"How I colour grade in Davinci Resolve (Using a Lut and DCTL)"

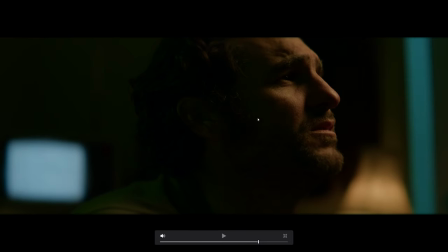(8:18)
before and after we're just adding a bit more saturation in his cheekbone areas and his face in general. Now a couple of things I want to change. One is this light here and this background here because there is nothing in this background so there's no point in our viewer's eye going towards there.
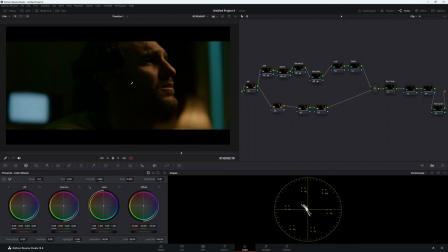(8:37)
In our secondary nodes what we're going to do is we're just going to do a power window around here.
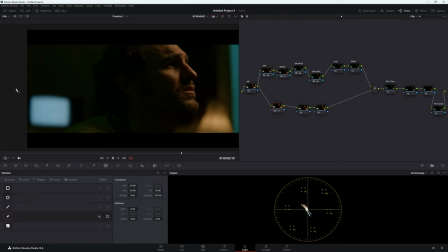(8:43)
We're just going to darken it all down using our favorite tool the pen tool let's just make this incredibly soft and then go to our custom curves let's bring it down ever
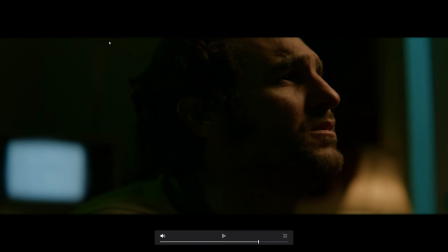(9:03)
so slightly so before we have this really ugly light and then afterwards and as you can see we just really darken that area down but we still have this nice light on this TV in the background. Looks pretty good.
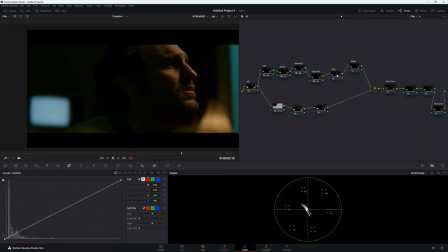(9:16)
Now let's do some other things. Now let's focus on this green here.
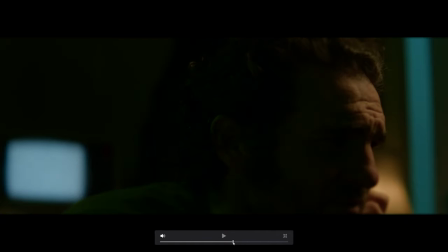(9:22)
Now it probably doesn't look that apparent but this green is quite ugly. If I bring up a okay here's a good frame.
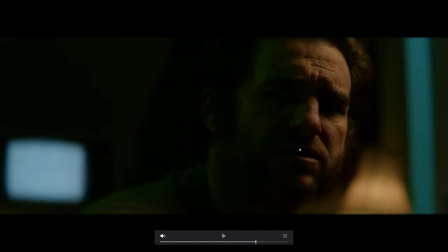(9:30)
So as you can see we have a lot of green here and it's really like making this look a lot more orange than it actually is
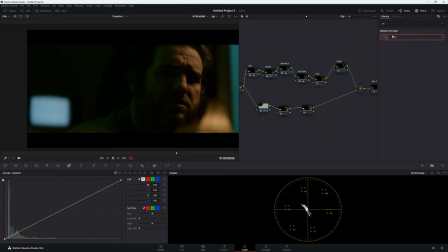(9:39)
so in our hue what we're going to do is go to effects we're going to have dc typed in for dctl bring this one across now i'm using stefan's uh person i can't pronounce last names
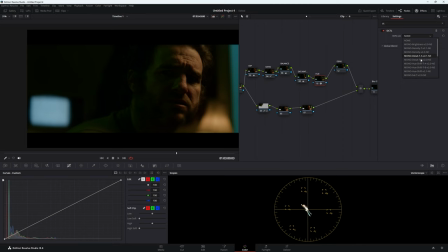(9:54)
dctls but i'll leave a link below they're amazing so get on them let's go to do shift now we want to be taking the screen out a little bit so shift f that'll bring up a nice full screen for your effects.
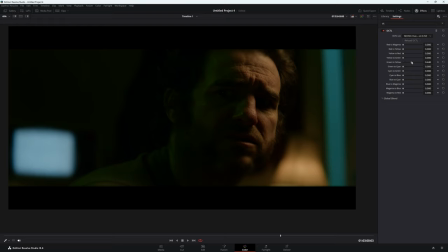(10:08)
We're going to go to green to yellow. I'm just going to bring it across a little bit. Now we still have nice color separation, but we've taken a lot of that ugly green out.
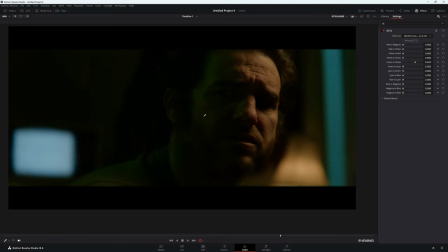(10:21)
So if I take the note off, we have this really, really horrible green and it's making this area look really bright. And then we put that note back on.
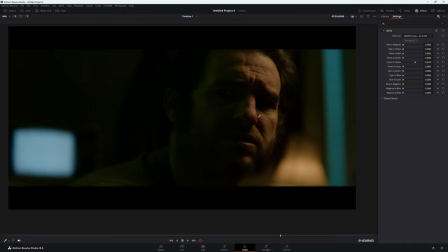(10:33)
We have a much nicer looking color. our image looks a little too saturated for me so in our saturation node
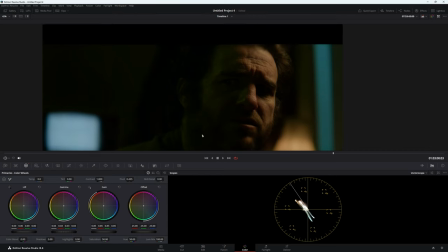(10:42)
I'm just going to bring it down never so slightly because I don't want my image to be super saturated
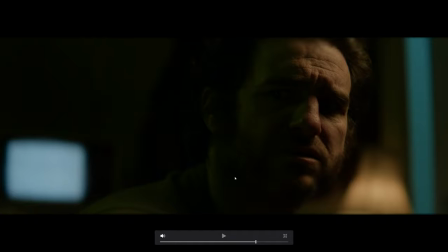(10:50)
before and after and I know it looks like it's doing absolutely nothing on YouTube but it is slightly doing enough so let's get a good frame this is a nice looking
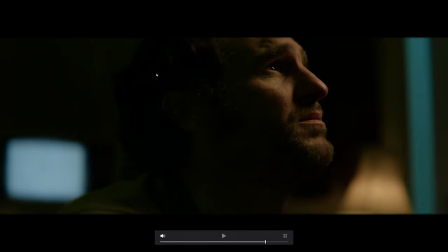(10:59)
frame our skin looks good you're still getting some detail in the background but we have this issue here which i don't like
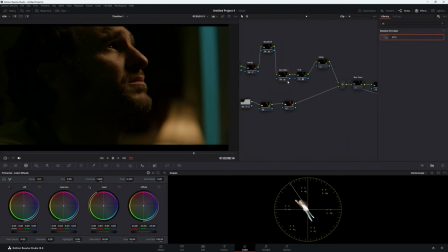(11:07)
so what we can do is actually you know what let's do our density first so using the same dcotl let's go to density and we're just going to go and use our global density
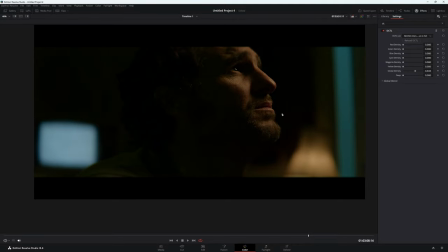(11:24)
so just bringing it forward and now if you look at our image we've gone from this image here
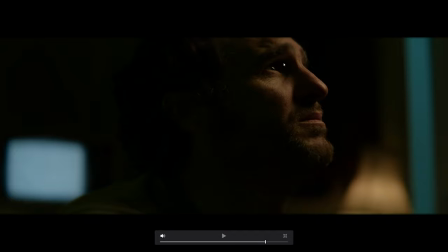(11:33)
to this image here we have this really nice dense looking skin tones we still have detail in the hair now it's supposed to be a very moody scene so it's okay that's really dark i don't mind that at all but we do need to change this light but for now our skin tone is looking fantastic
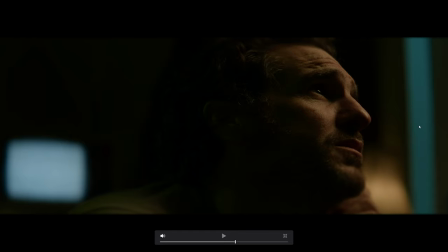(11:51)
getting really nice detail this light looks really nice but yeah let's get rid of this garbage so we can make a another node
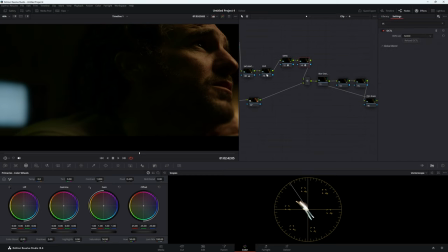(11:59)
and in this one we're going to use a dctl then we're going to use a
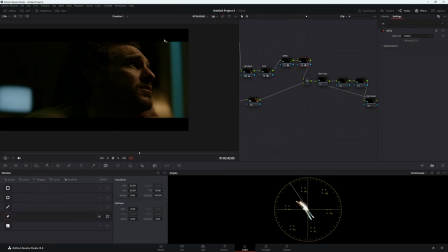(12:05)
power window an old pen tool we don't need to track this because this frame is not moving i will just soften it out just in case now on this one here we're going to go to hue shift we're going to use cyan to blue and we're going to try and